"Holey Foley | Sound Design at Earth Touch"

And the effect of running those edits together, sound-wise, is very jarring and actually takes you right out of the story that's being told.
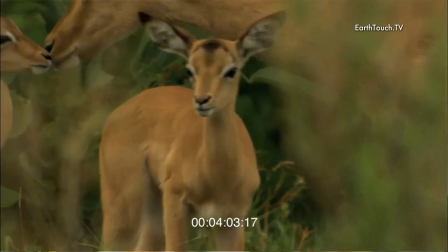256s
Here is a sequence as it was recorded.
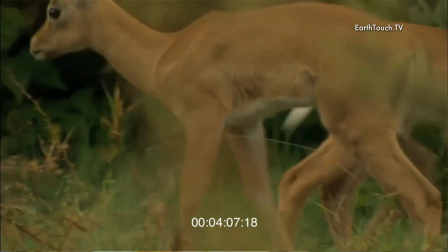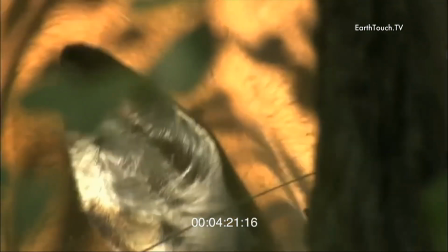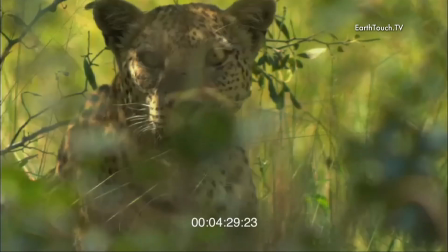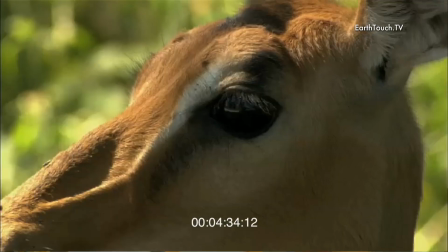275s
The whole result is one of like jerking you around. The first thing you need to put in is just the general sound that's around, the ambience we talked about earlier.
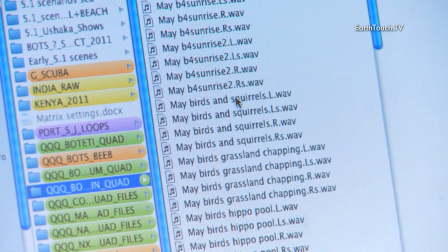284s
So I'd look around and I'll find in our banks of sound something that's right for the area, because I can hear what sound there is there.
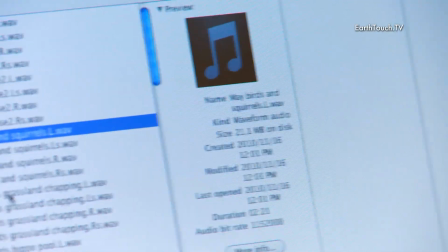294s
Got to check it's the right time of year, folks. So So that one sounds about right. So I'm going to grab a bit of that. Now, let's do some Foley.
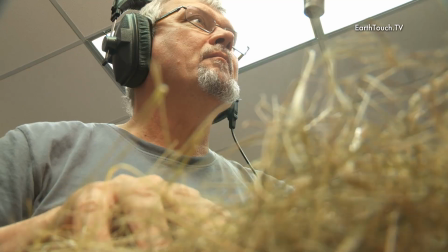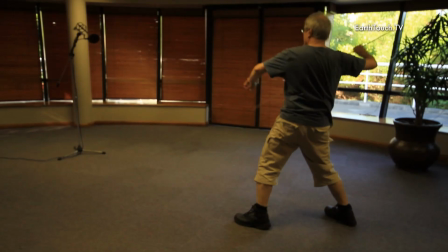Okay, so that's all the different layers that have been added.
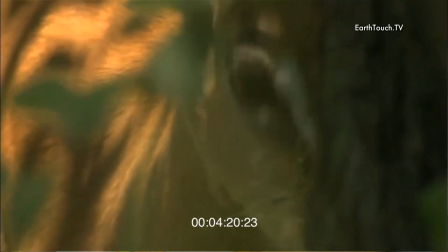323s
The ambience, the actual sounds of the animals, the ears flapping, and the breathing. Now let's watch that sequence and see how that pulls you into this whole little drama that's developing in this particular scene.
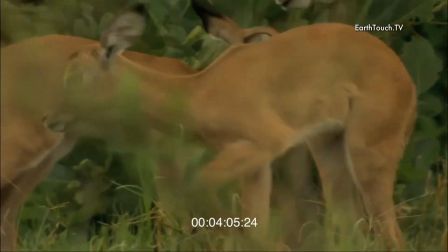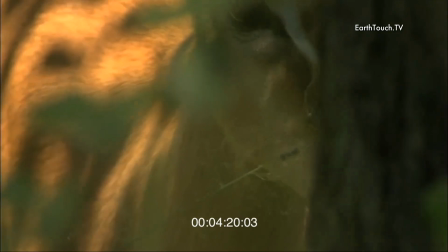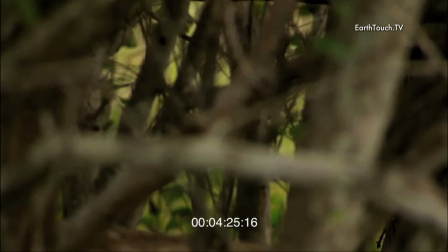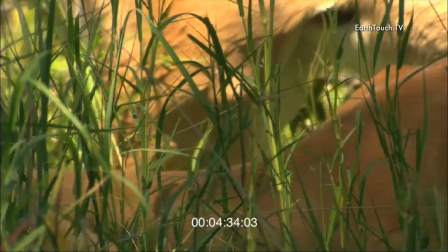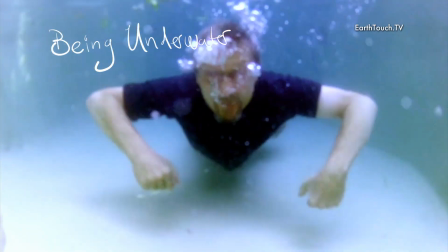360s
What about fish? Being underwater is actually a very tactile experience. And the visuals alone just don't really do it justice. We do a lot of underwater shoots following the sardine run, sharks, all kinds of things.
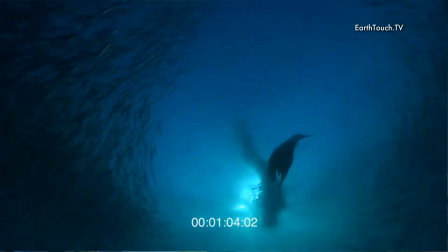380s
And the sound can add a tremendous amount in that equation. It's actually really hard to record what's under there.
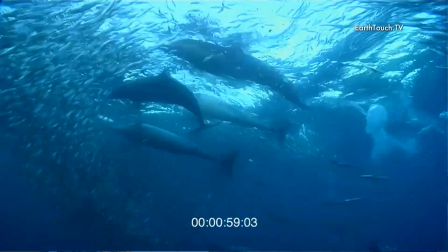388s
You're adding sound that probably isn't really there.
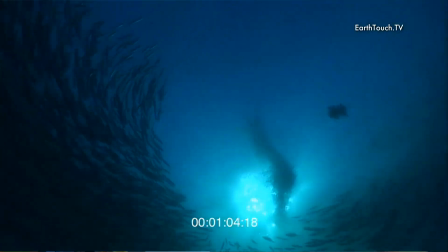392s
It's adding that sensation that you would have felt under the water as a big creature comes past the camera.
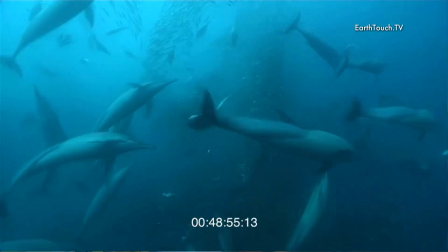399s
You need to feel that current coming by you.
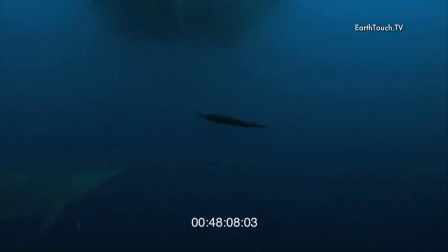407s
But this really is more in the nature of sound design than Foley. And it's something we'll look at in another episode.